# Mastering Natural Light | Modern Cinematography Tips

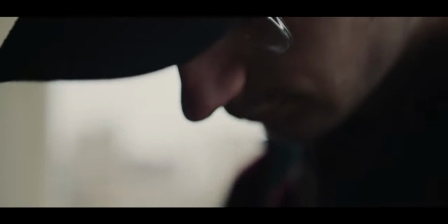Throughout my life as a filmmaker, I've always leaned towards shooting with natural light.
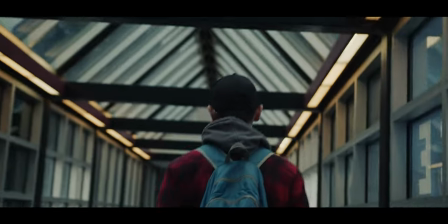It's bold contrast, deep shadows, and the mood it gives any story is just something I cannot resist.
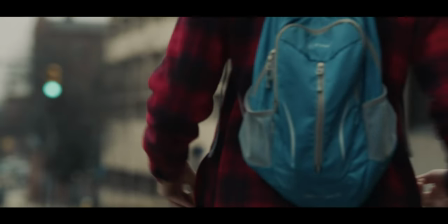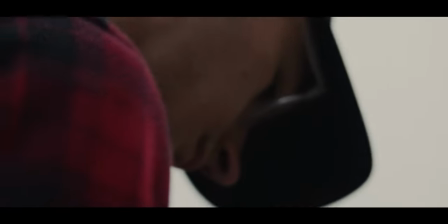And today, I want to share with you why I prefer shooting with natural light and the things I consider before using it as my primary lighting source.
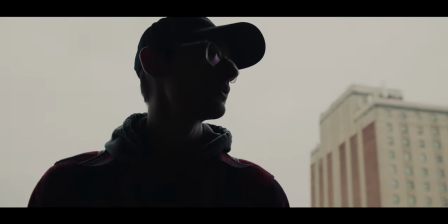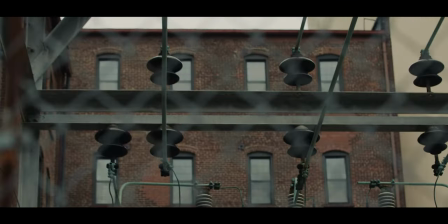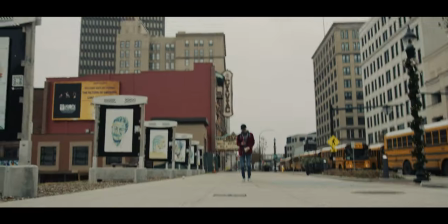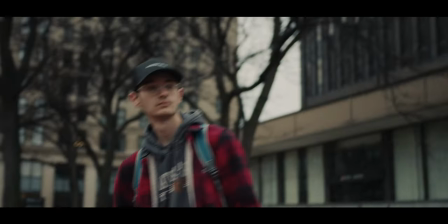so that you can go out with your camera, your crew, and your actors
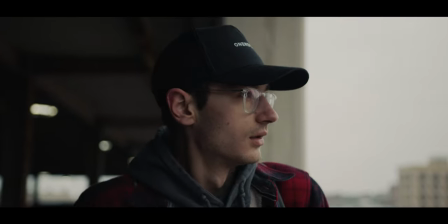and make something incredible with little to no lighting.
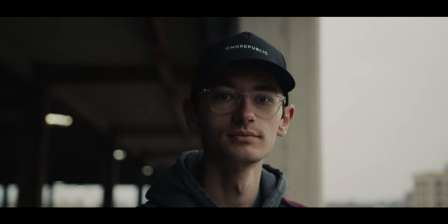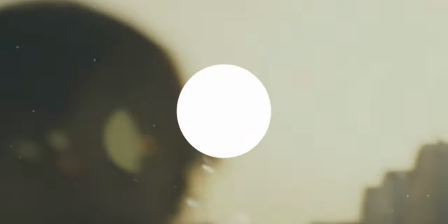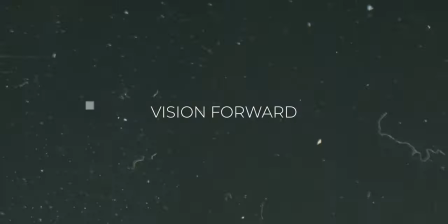I've said it once and I'll say it again. One of the biggest things you can do as a filmmaker is identifying your visual language. One thing I've done in identifying my visual language is find out my favorite ways to light things.
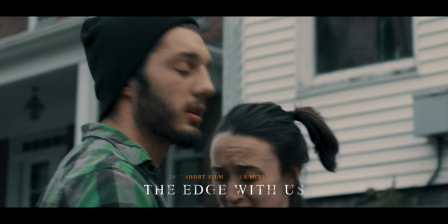And if you've watched anything I've ever done,
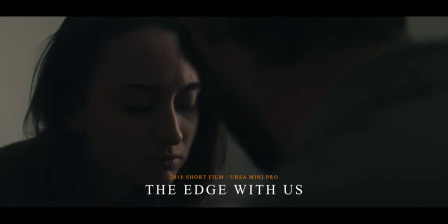you will know that my absolute favorite way to shoot anything is with natural light. It's a very popular way of shooting nowadays, and you're starting to see it more and more in both the YouTube space, the indie space, and even Hollywood. In this video, we're also going to be looking at some of my old films and some shots I did specifically for this video to more or less prove why I love using natural light. So today let's talk about the reason that I have used natural light throughout my entire career. Some things to think about when you use natural light and also why it is more than just an easy way to get a good look.
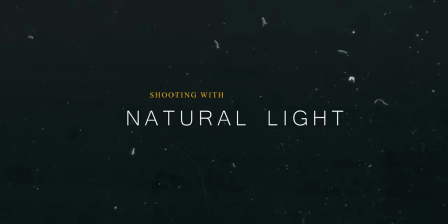The natural light look is very simple and very robust. It is simple in the sense that all you require is, well in this case, windows.
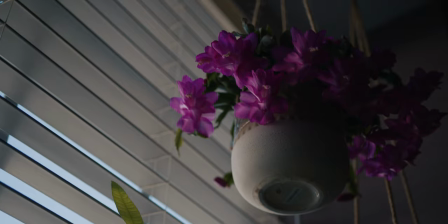And I do love me some windows. The technical aspect of window is really just a really clean diffusion that's already coming from a large source of light. And when I say it's robust, it's a very defined image. And with the way you can shape things based on your location, it's a very deliberate looking image.
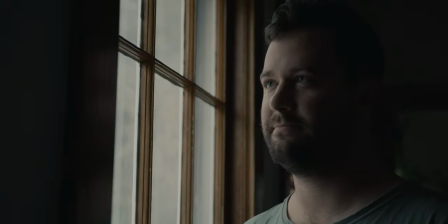It renders skin tones beautifully. It reveals textures in a very soft light. There's no harshness or sharp beams hiding your details that you want to show. And best part is, it's organic. the scene doesn't look lit which is the ultimate goal of a good cinematographer in my opinion is you are lighting something to trick the audience that this is real lighting unless of course you're going down a more creative route but that's another video and i've done plenty of movie sets where we have set up all kinds of lights keno banks a million different quasars all over the place aperture lights galore but even on some of my projects with budgets i have made those setups or have my DP do those setups just to say, I think the window looks better. Keep it simple, keep it robust. Simple does not mean basic. And if you can master the simplicity of your image, it's just gonna hit way harder and be way more visceral for your audience. Although I do love this image, there's a major con that comes with it. And that's timing.
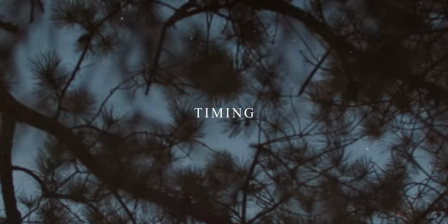Filming with natural light can be a fast and easy thing. It can also be a total utter bitch. because you're fighting a lighting source that is never on your schedule. It's going to do whatever the hell it wants. And if you remember from my last video, I did mention that preparation is pretty important. So what should you keep in mind when trying to fight timing? You should think first and foremost, the sun's location during the day.